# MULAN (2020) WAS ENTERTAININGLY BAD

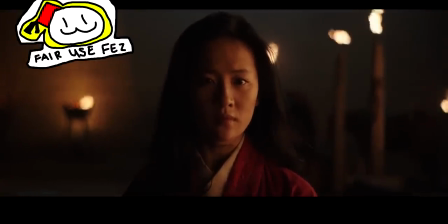12:25 I believe Hua Mulan. I believe Hua Mulan. I believe Hua Mulan. I believe Hua Mulan.
And what's amazing is that Donnie Yen is cool with it.
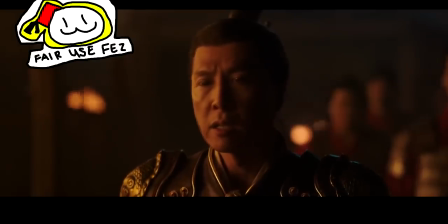12:33 Not only is he cool with it, You will lead us as we ride to the Imperial City. what's happening here?
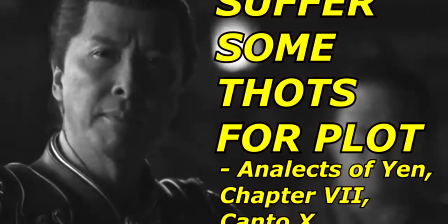12:38 Come on, bro. At least have some semblance of authority.
Clear her path!
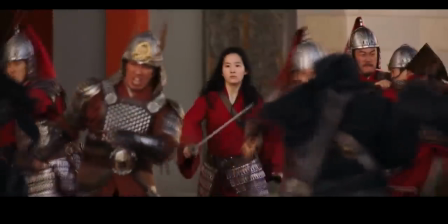12:44 Don't leave her side. She must get through.
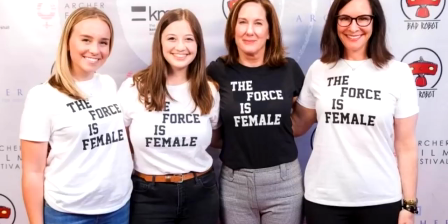12:46 Man, Disney is so subtle about the empowerment message, as subtle as parrot wings at the back of your protagonist. Mulan being a Mary Sue just dilutes the message of the 1998 movie for me.
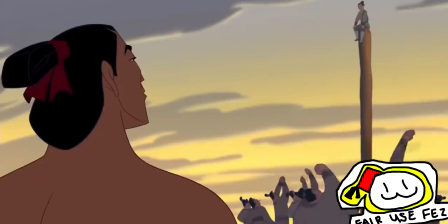12:57 Instead of this nice message where a woman can compete with men if she put effort and used her skill set wisely, it's not that anymore.
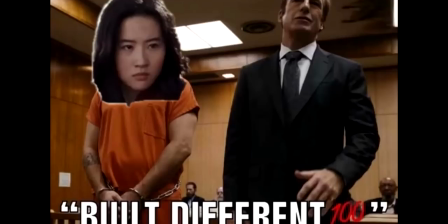13:06 Now, you gotta be a genetic freak if you want to surpass men. Weird editing choices abound in this movie. Editing, as I understand it, is combining several audiovisual elements into one coherent narrative,
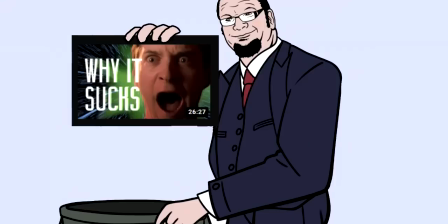13:22 essay, what have you, and hopefully move it towards some form of art. Coherent is not a word I would use to describe Mulan 2020. You got English-speaking characters with Chinese audio in the background.
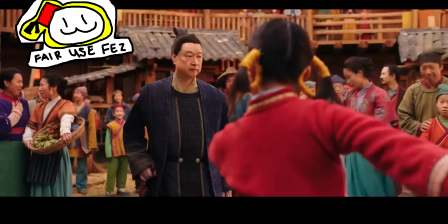13:40 Just be consistent. Have them all speak English or just have subs with Chinese audio. One guy posted this comment on Twitter.
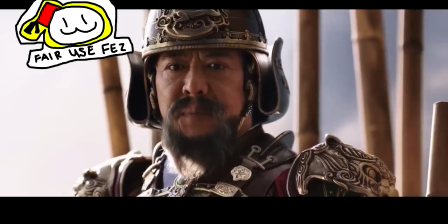13:47 I didn't save it, but he saw this scene where the villain is moving a sword into his hand, and it sounds like this.
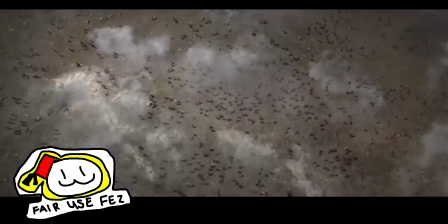13:58 Here is Mulan, majestically galloping into battle. Then, when you hear the gallop sounds, what you see is a bird. What is this cut? What personally made me realize that the editing in this movie is bad was I was getting footage for Mulan as a child,
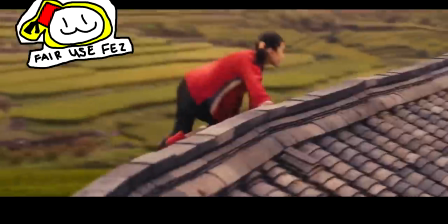14:15 and this scene on the roof really confused me.
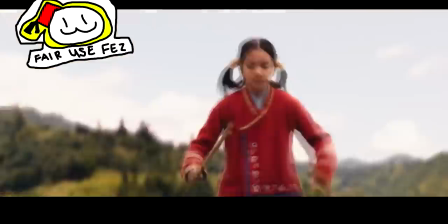14:19 There are so many cuts, unnecessary zoom-ins that don't make the scene very clear at all.
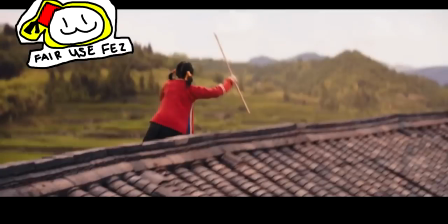14:26 So she enters the frame from a certain angle, right?
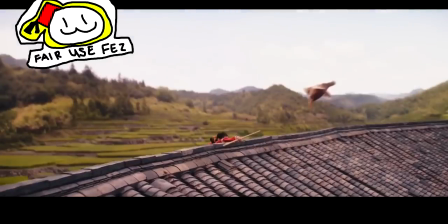14:30 But when she's landing, they change the frame to another angle, which just makes it confusing.
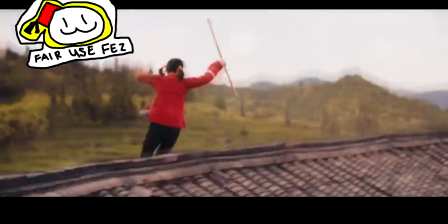14:36 If you just want to show her landing on the roof, just film it from the first angle. What's wrong with that?
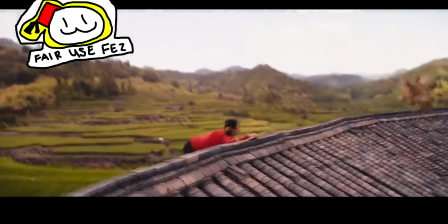14:41 And then, while she's on this new angle, they zoom in the camera manually.
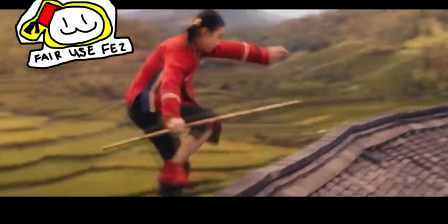14:47 But then on the next sequence, they just make a close-up hard cut, which defeats the purpose of zooming in manually with the camera.
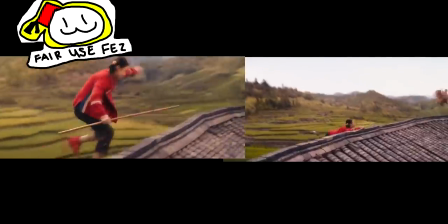14:55 Do one or the other.
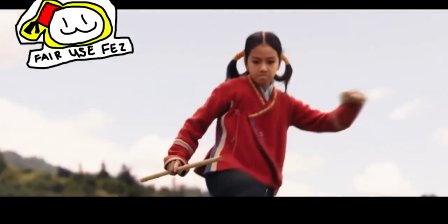14:57 And there's just this weird cut for me personally, where we see Mulan's face forward as she's chasing the chicken. I don't think it's necessary, and it just confuses the scene, because on the next cut,
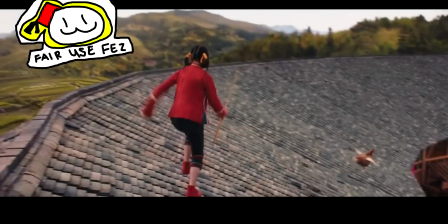15:09 we go back to the previous shot of where she was running from. These shots just don't flow well together.
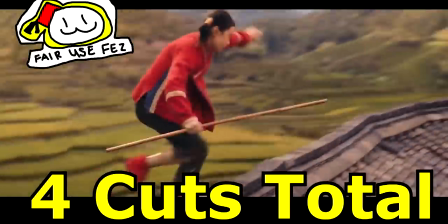15:17 There are more cuts in this scene than there are minutes in this whole sequence.
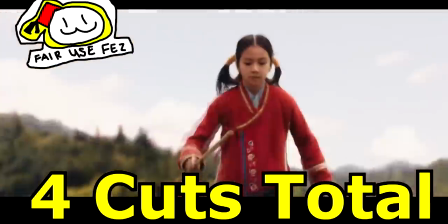15:22 Can you guess how many minutes there are? I'll give you a moment. Less than 1.
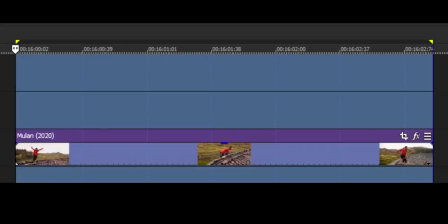15:26 It did not even make 1 minute of the whole movie's runtime. And the cuts are so annoying. I think it's a stylistic choice from the creator-director of this movie, because the weird cuts are consistently seen in this movie.
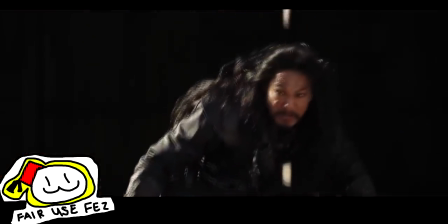15:40 And that stylistic choice extends to the fight scenes. I said this before in my Iron Fist Season 2 review.
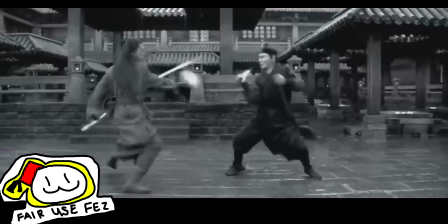15:46 Not chilling it or anything. The cuts in these fight scenes should help the audience see the fight, right?
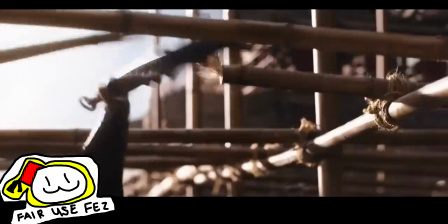15:53 Multiple cuts, weird choices of cuts, just confuse the audience rather than build clarity over the scenes.
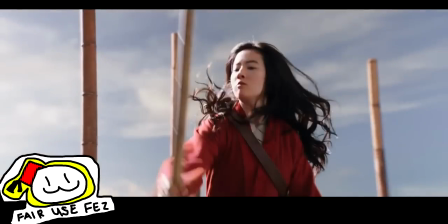16:01 The way they edited those shots actually muddles the scene, when really this looks better in my opinion.
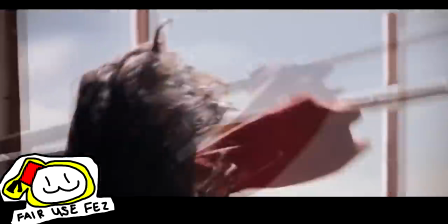16:08 You could see everything, you could see the movement of the actors. This part stood out to me because of the way it was shot.
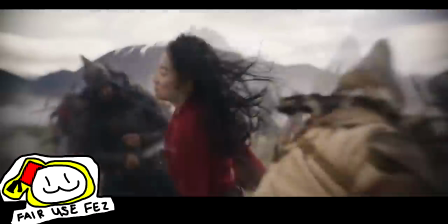16:14 It was so counterintuitive and confusing. They wanted Mulan to deflect this spear, right?
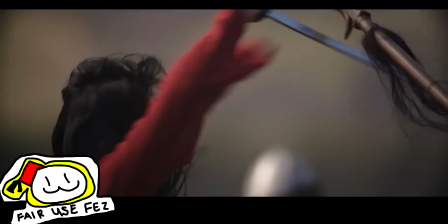16:21 But the way they shot it, it's so zoomed in, you don't actually get to appreciate the movement of the spear towards Mulan.
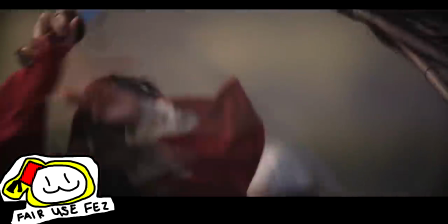16:28 Also, why would you swing using a spear? You thrust that shit, right?